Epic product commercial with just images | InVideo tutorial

Hey guys, welcome back to the channel.
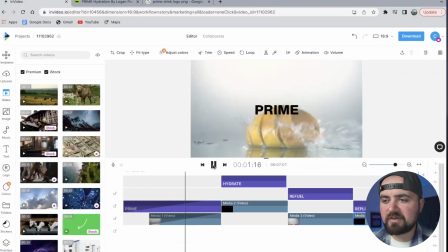[0:20]
This is Colin with InVideo, and today I'm gonna show you how we made this epic hydration commercial for Prime made by Logan Paul and KSI. Now we really only need two things. First, we just need to go to their website and gather images and text. And then the second thing is to use InVideo's online editor.
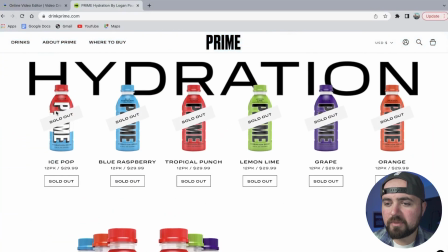[0:38]
So I'm on here on the Prime website, and what I'm actually gonna do is click on each one of these bottles.
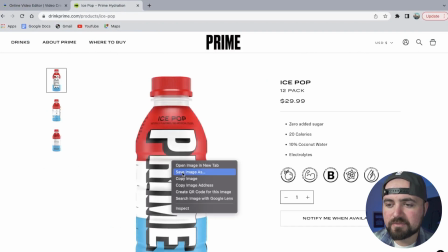[0:44]
I'm just going to click on it and then click save image. So I'm gonna go through all these drinks and save the images.
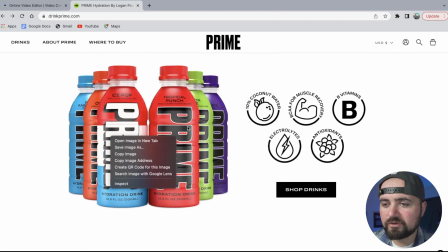[0:51]
And I'm also gonna save this collection of all the bottles here as well, because we might need to use that later too.
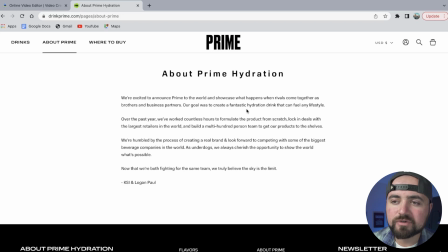[0:57]
Now I'm also taking a look at their about section for the font that they're using, like here with Prime, but also what their goals are, which is to create a fantastic hydration drink that can fuel any lifestyle. So that'll be kind of the theme of our commercial.
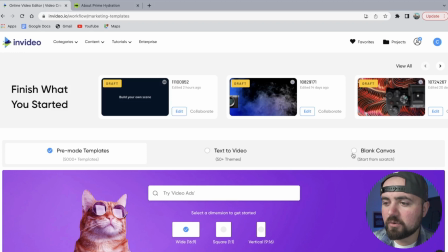[1:11]
Now that I have everything I need, I'm on the InVideo.io website, and we are gonna click a blank canvas, 16:9, and make this video.
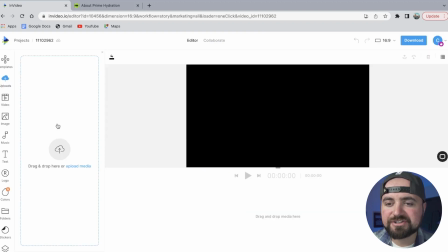[1:20]
Now the first thing I'm gonna do is add all our brand kit assets to this project. So I'm gonna click upload media here and start downloading all of our images.
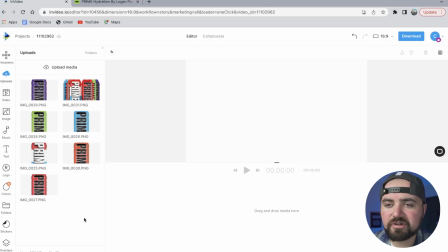[1:28]
All right, now we have all our images here, and let's make this awesome commercial.
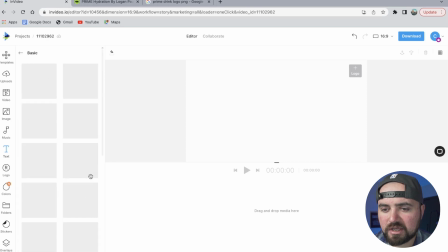[1:32]
So to start, I'm going to go to the text effects here and click on the basic and try to find some text similar to the Prime logo.
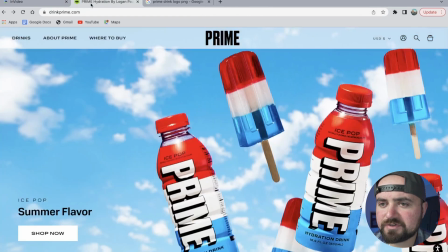[1:41]
So this big sale one is very similar to how Prime has their text.
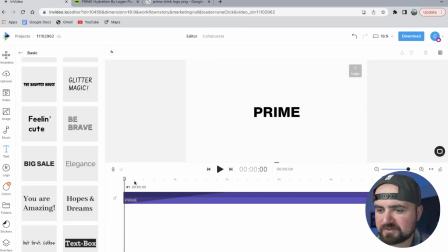[1:45]
So I'm gonna go with that one. And then I'm just gonna have it centered here in the middle to where it'll pop up.
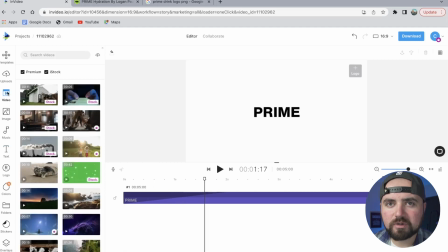[1:50]
And it even comes with a little transition too, which is really nice. So what I'm gonna do is hop over to videos here, and I'm just gonna search orange. And I'm actually gonna search dropping,
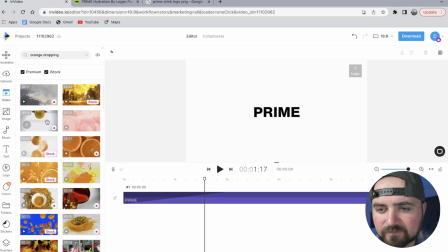[1:59]
because I wanna convey orange's freshness and take a look at a few of these stock videos just to see what comes up here.
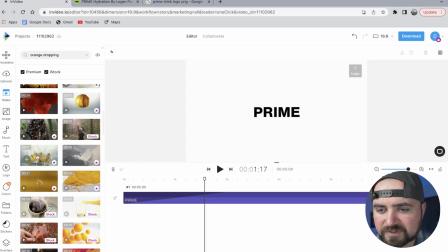[2:07]
And this one looks really fresh. I like the water mixed in there. So we are gonna add this one in as well.
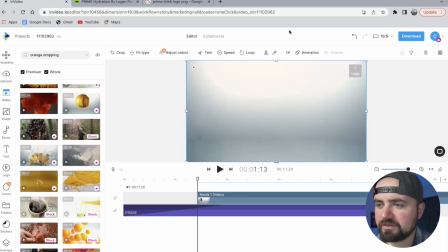[2:13]
And then what I'm gonna do is click on this video, and I want there to be an animation fade in so it really blends in.
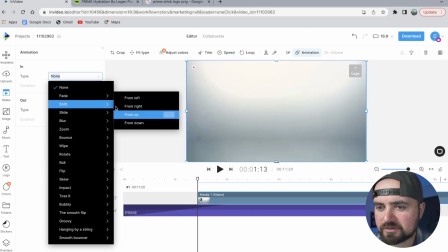[2:19]
I'm gonna do fade. All right, I think I got it aligned here.
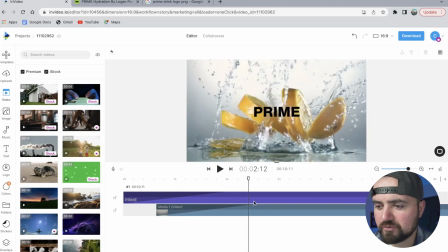[2:22]
So when I click play, it shows Prime, shows the oranges, and then poof, we'll get into some of the other key features here.
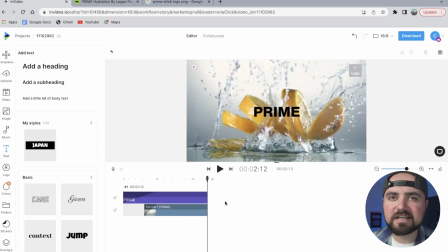[2:30]
Now we wanna add a few scenes here to really sell the idea of it being refreshing. So I'm gonna add some things like hydrate, refuel, replenish, and then have some backdrops here.
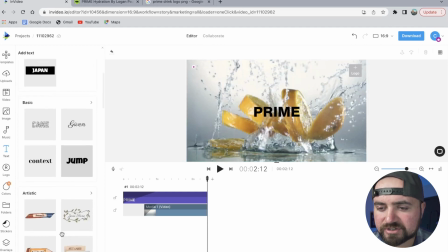[2:40]
So I'm gonna add some more text in right now.
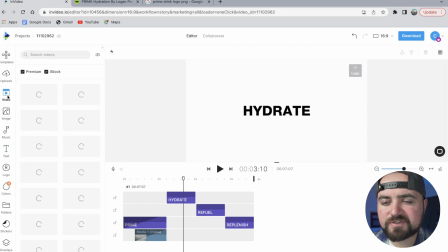[2:42]
And then behind each of these text effects, I'm gonna go to the video section and look for stock footage kind of related to those flavors.
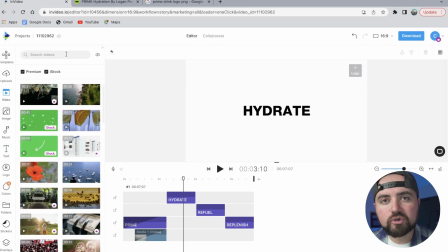[2:49]
So like lemon, grape, blue raspberry. These are the different flavors of our drinks. So we'll put those in the background behind each of these text effects.
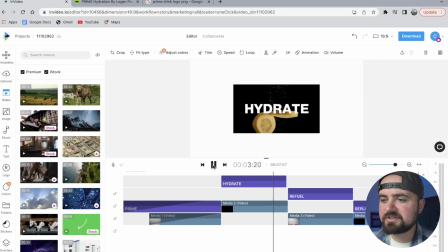[2:58]
All right, so as you can see, I've added stuff to the background now to each of these text effects for refuel, hydrate, replenish.
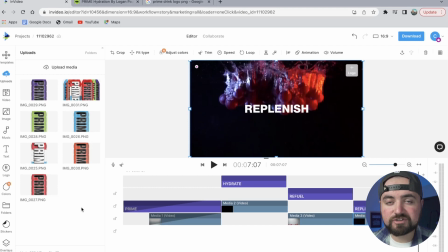[3:06]
And now would be a great time after all this to show off the different flavors that are available.
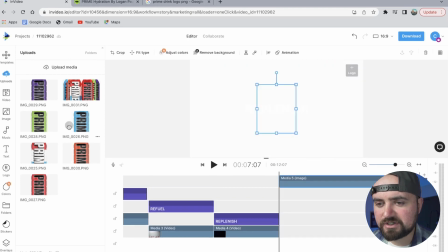[3:10]
So now what I'm gonna do is start adding in some of these images here to the timeline, just so I can get each of them in line.
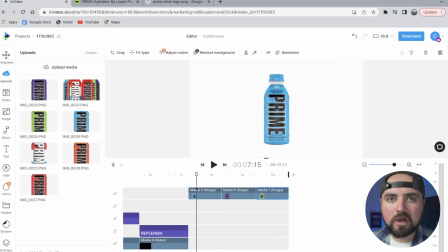[3:18]
All right, so I have three of the main Prime drinks up here. I didn't add some of the other flavors in just cause I don't wanna lose the viewer's attention. So I have the three here, and then at the end, we'll end up adding this section where it shows all the flavors, just so that way we keep the viewer engaged.
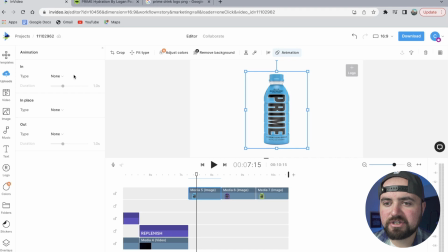[3:35]
Now to each of these bottles, I'm going to click on them and click animation. And what I wanna do is add an animation to make it more interesting. So what I'm actually gonna do is a bounce in transition. I just wanna see what this looks like here.
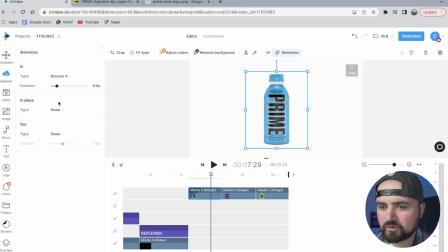[3:48]
And I'm gonna decrease it a little bit just cause we're showing them really quickly. And I'll also make the bounce animation out.
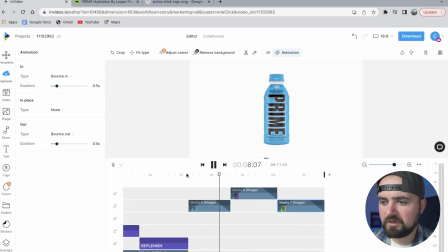[3:55]
All right, let's see what this looks like here. So all bounces in, that is great.
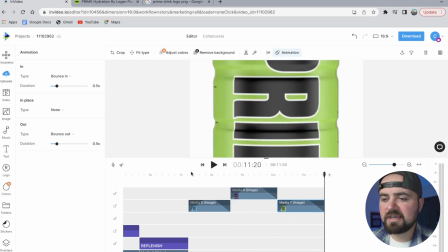[4:02]
That looks really nice. And then let's add some text effects.
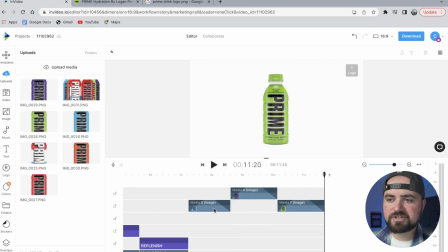[4:05]
I'm actually gonna put the text behind these images, which will state the flavor of each bottle.
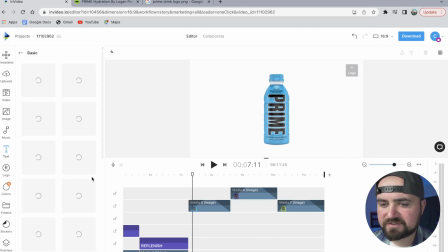[4:11]
So for this, I'm gonna open up my text again. I'm gonna go to the basic styles here and look again here just to see what's available. And this game over text effect has this cool little flash to it. So I'm actually gonna use that for this.
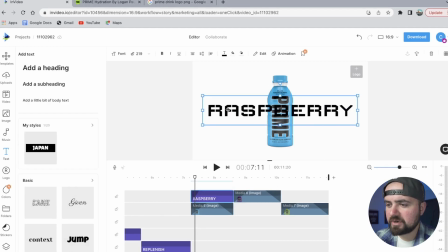[4:24]
All right, so I've added raspberry in here.